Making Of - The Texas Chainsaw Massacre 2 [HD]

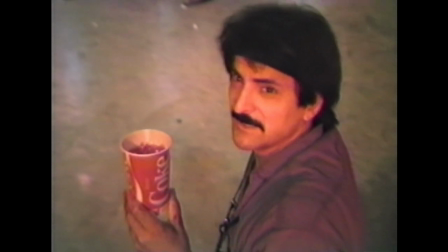Boy, after a hard day of dismembering,
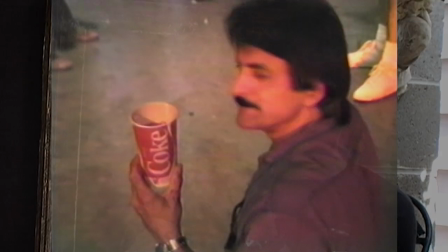I got a call from Henry Klein. Of course, they, give me the script, let me break it down, let me see how much it's going to cost, blah, blah, blah, blah. And I think I did the old technique of, padding what I wanted, because Henry was a master at working me well.
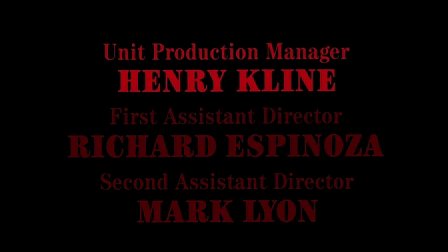So with him constantly coming at me, talking about, getting the price down, so I eventually got the price down to where I wanted it in the first place, and then I sent a truck with equipment to Texas.
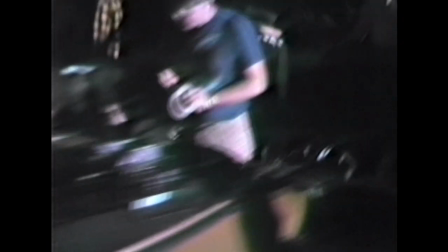The crew they took care of getting the crew there and housing them, and I showed up with my wife and my daughter,
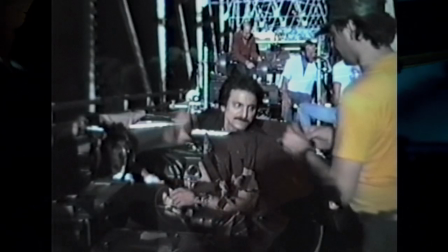who was like 9 months old, and we started building the stuff.
Mr. Assholes!
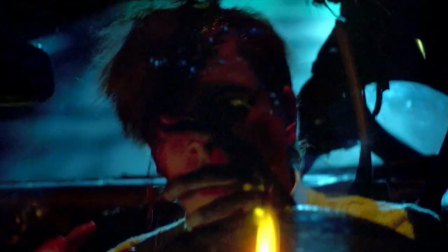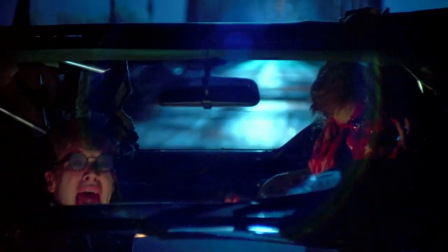Well, that was a tough one, when getting the yuppies' head to come up, and Sean McEnroe and I used to sit in the parking lot at night, long after the day was done and dinner was gone, and just trying to think how to do that, how to make the top of the,
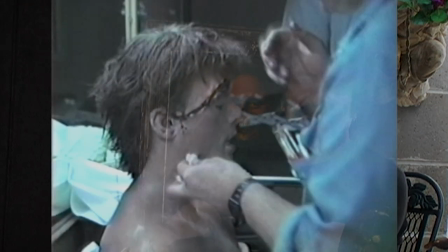because I wanted to use the real actor fake head, you know, you look at a fake head longer than 3 seconds,
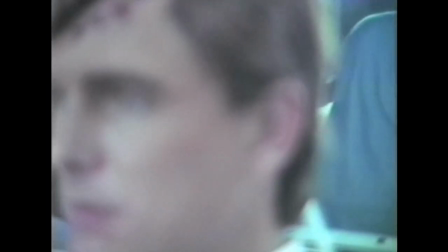you know it's fake. So how do we get the real actor's head to split open, you know? So we came up with the idea between the two of us of making a fiberglass dome that fit on the real actor's head and putting a rubber in there or a balloon and just blowing it.
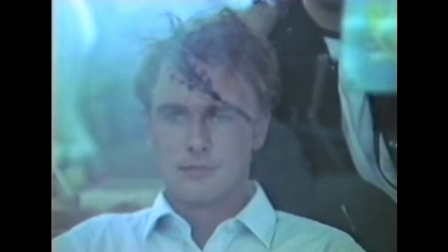And when it inflates, it would, of course, lift the fiberglass dome. Okay, now that was the premise. Now we know we can make the severed appliance with hair on it come apart and pump blood out of it, maybe initially on the real actor.
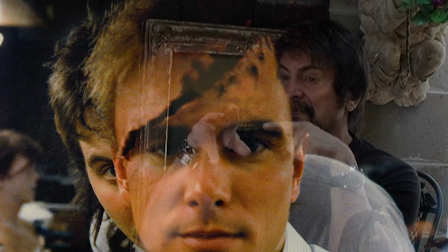We eventually cut to the fake head from behind, and I still to this day hate the editing of that, because the blood just kind of shoots out, you know, and it's like, or you don't see the brains ooze out. It just didn't look in the movie as good as it looked when we did it, with the head opening, the brains oozing out, and the blood shooting out.
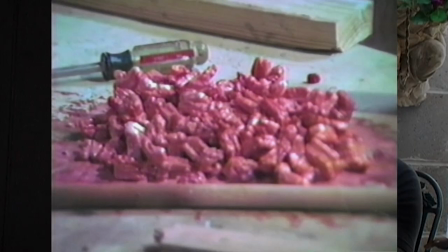We even took styrofoam peanuts, the packing ones, and dyed them red and put those in there so you'd have some brain-looking stuff flying out, you know? But it's not in the movie. It didn't happen.
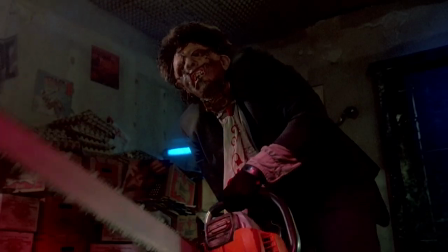Are you mad at me?
Leatherface, I wanted that mask to look like it was a combination of at least two people. Two or three, and that's what it is. There's a face here, there's another face here, this one has a beard, this might be from somebody else, you know?
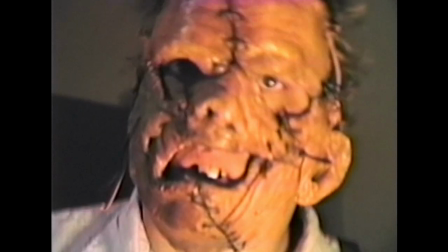So they were colored differently, and they were, you know, ethnically different faces.
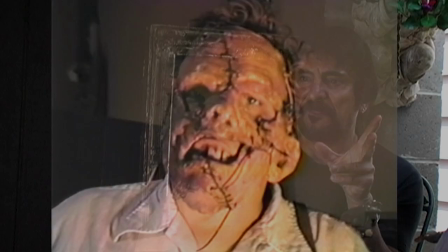And Mitch Devane sculpted Leatherface based on that premise. I wanted it to be different people, you know, so, and he did a great job.
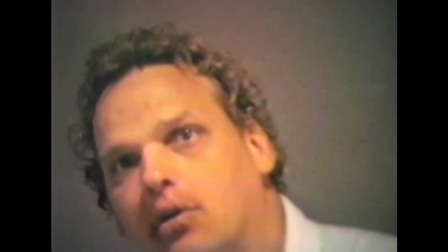Let's see your lips there for a second. As a matter of fact, wait.
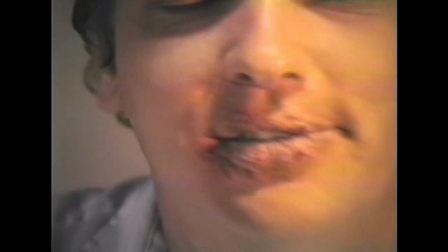It's a happy guy.
Bill Johnson was, to me, I connected with Bill because he is really an actor, you know. And, you know, and that's really, you know, I came from acting, directing. I did 7 years of repertory theater. I appreciate actors, know what they go through. So I connected with him. And there's some stuff on camera of getting him to be Leatherface and improvising. You know, I tried to get them all to do that.
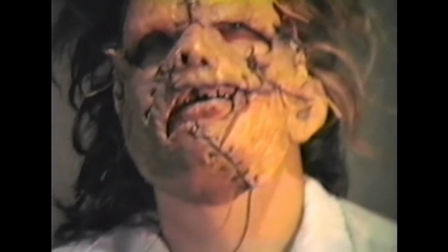I mean, that's a real schizophrenic, you know, freaky looking mask.
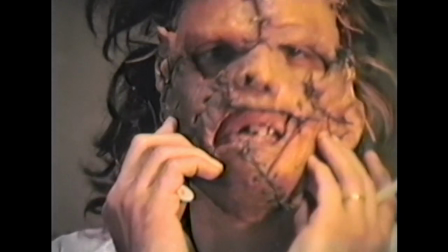Tom Savini. He was very studied and talking, you know, quietly, making sure things were running smoothly.
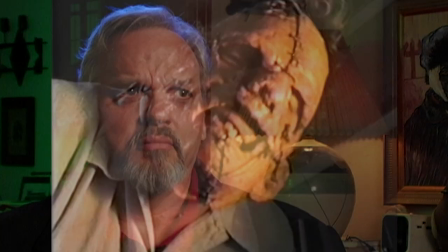But his crew, they were awesome.
I think I'd like to give you a tattoo.
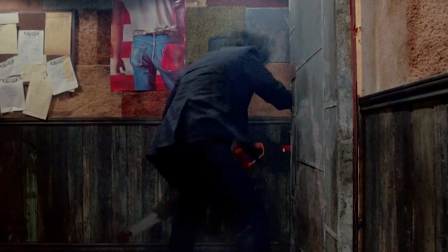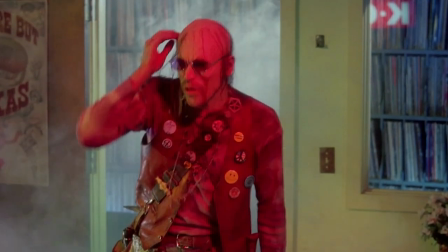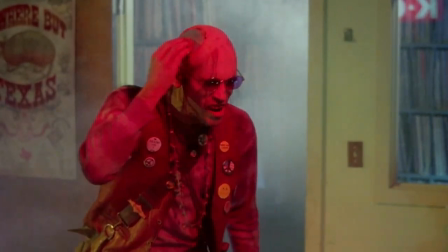We did a thing, because I had come out of Carnegie Mellon University as an acting directing major, and I had been on the Letterman show a few times, you know, so I actually would talk to Bill on camera.